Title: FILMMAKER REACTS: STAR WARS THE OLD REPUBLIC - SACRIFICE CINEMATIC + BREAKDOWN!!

Jesus Christ I'm not going to lie I think that was my favourite one out of the ones that I've seen I've really enjoyed them but that was a short four minute film and I've been introduced to new characters places I understood how fucking badass they were short films are so difficult to draw you in and I'm like who are they I want to be them I want to play them I want to fight by their side that was a banging cinematic wow let's break it down as I said I absolutely love this one I just felt that it's for such a short story it was so powerful and it actually from that trailer alone or cinematic should we say I would watch an actual movie with those characters again obviously there was no voice dialogue when it came to those twins but the world building and the character design and just you could feel it you do you mean it was just perfect as i said it makes me want to go and spend some cash to go to the cinema let's break it down
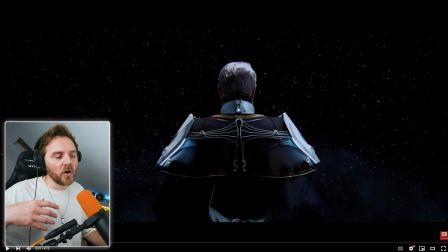[7:54]
immediately got a nice intro tone the characters dollying in a
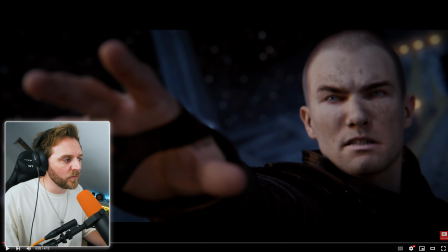[7:59]
man can have what i loved about it i was about to say the voiceover then kicked in but it didn't do it to afterwards look at this overhead lighting yeah but his background he looks so powerful this blue light and this holding on a man when they're talking about a man and the
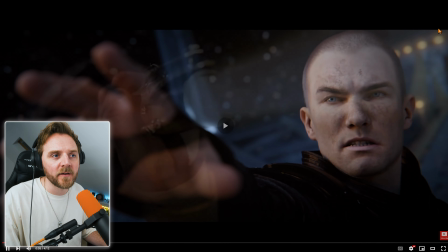[8:16]
voiceover they deliberately showed him why and
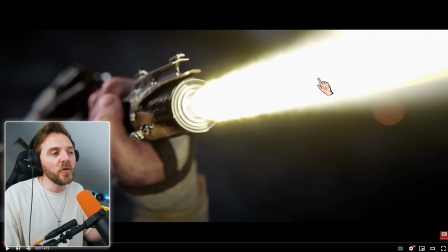[8:21]
they're just foreshadowing bits to come i knew something was going to happen i just wasn't expecting this not not immediately i did after i watched it but not at the beginning and
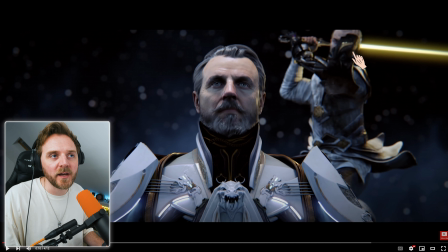[8:35]
again i didn't even notice this guy properly because of all this i just thought it was armor or something i never even in years thought it was one of the twins i completely forgot but
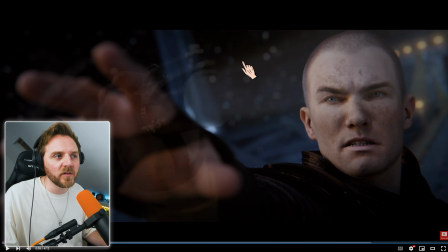[8:44]
yeah going into it beautiful look the way they're doing these so slow fades the
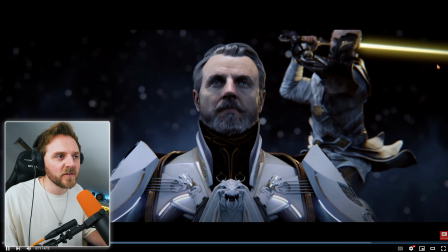[8:50]
sound effects diegetic sound the camera's shaking and then look we had this beautiful match cut didn't we yeah of this character i was like oh yeah do you mean it's just great you're using the kinetic energy of the visuals to tell you what is going on with the sound effects flash to white and then silence that silence is almost like a little calibration for you it's like a little reset like calm down we know this is yet to come and the fact that they pre-framed the story or they framed narrative the story yeah so we're getting our story beginning and end, and then we're going to see all the stuff that's happening in the middle. It's a four-minute video.
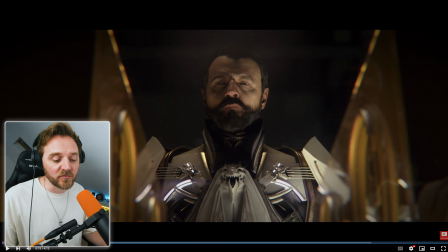[9:31]
They did a really good job.
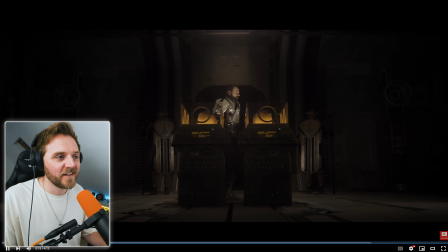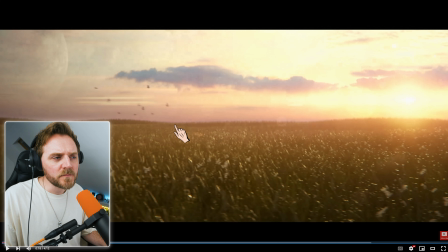[9:39]
But it's interesting, though, looking at that character, I immediately knew that he was a cold-hearted bastard.
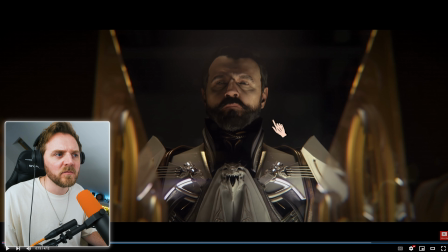[9:45]
Let me, let's go about five. He doesn't smile. Just everything about him.
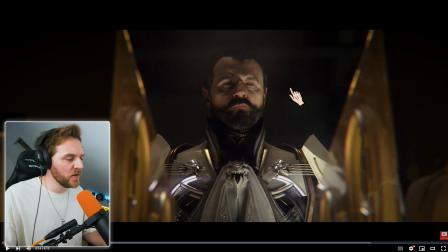[9:52]
See that little blink turn that he did there?
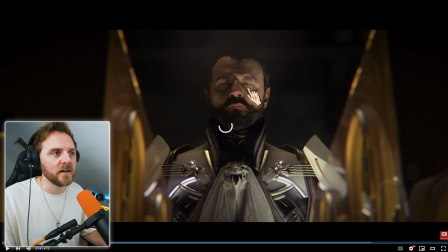[9:55]
Powerful. he didn't just do it quickly like from here to here by doing a blink turn on this it gives it makes it look more visually appealing you don't see the micro jitters and that's why they do it watch again from one child to another child this looks more powerful i'm gonna look at my screen now rather than me just staring that way i'm gonna blink but you do it quicker this looks nicer
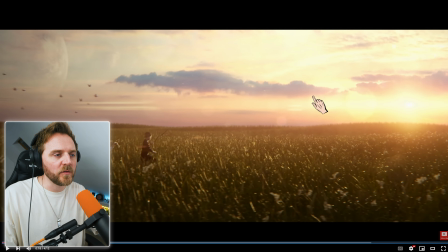[10:20]
this is gorgeous this is what i love about star wars what i love about it is they make their worlds feel massive and why does
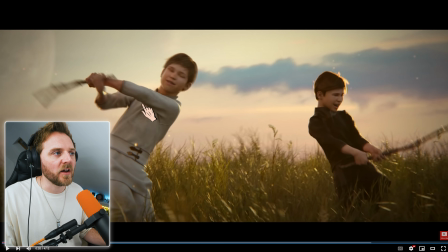[10:27]
this look beautiful look where the lighting is that you get this lovely edge like this rim light yeah because they are backlit loads of star wars stuff when
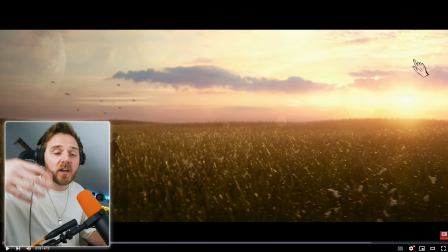[10:35]
it looks those powerful shots but this is because it's backlit like those you know luke with the sunset going down the two suns whatever it is they're always backlit and that's why they look beautiful and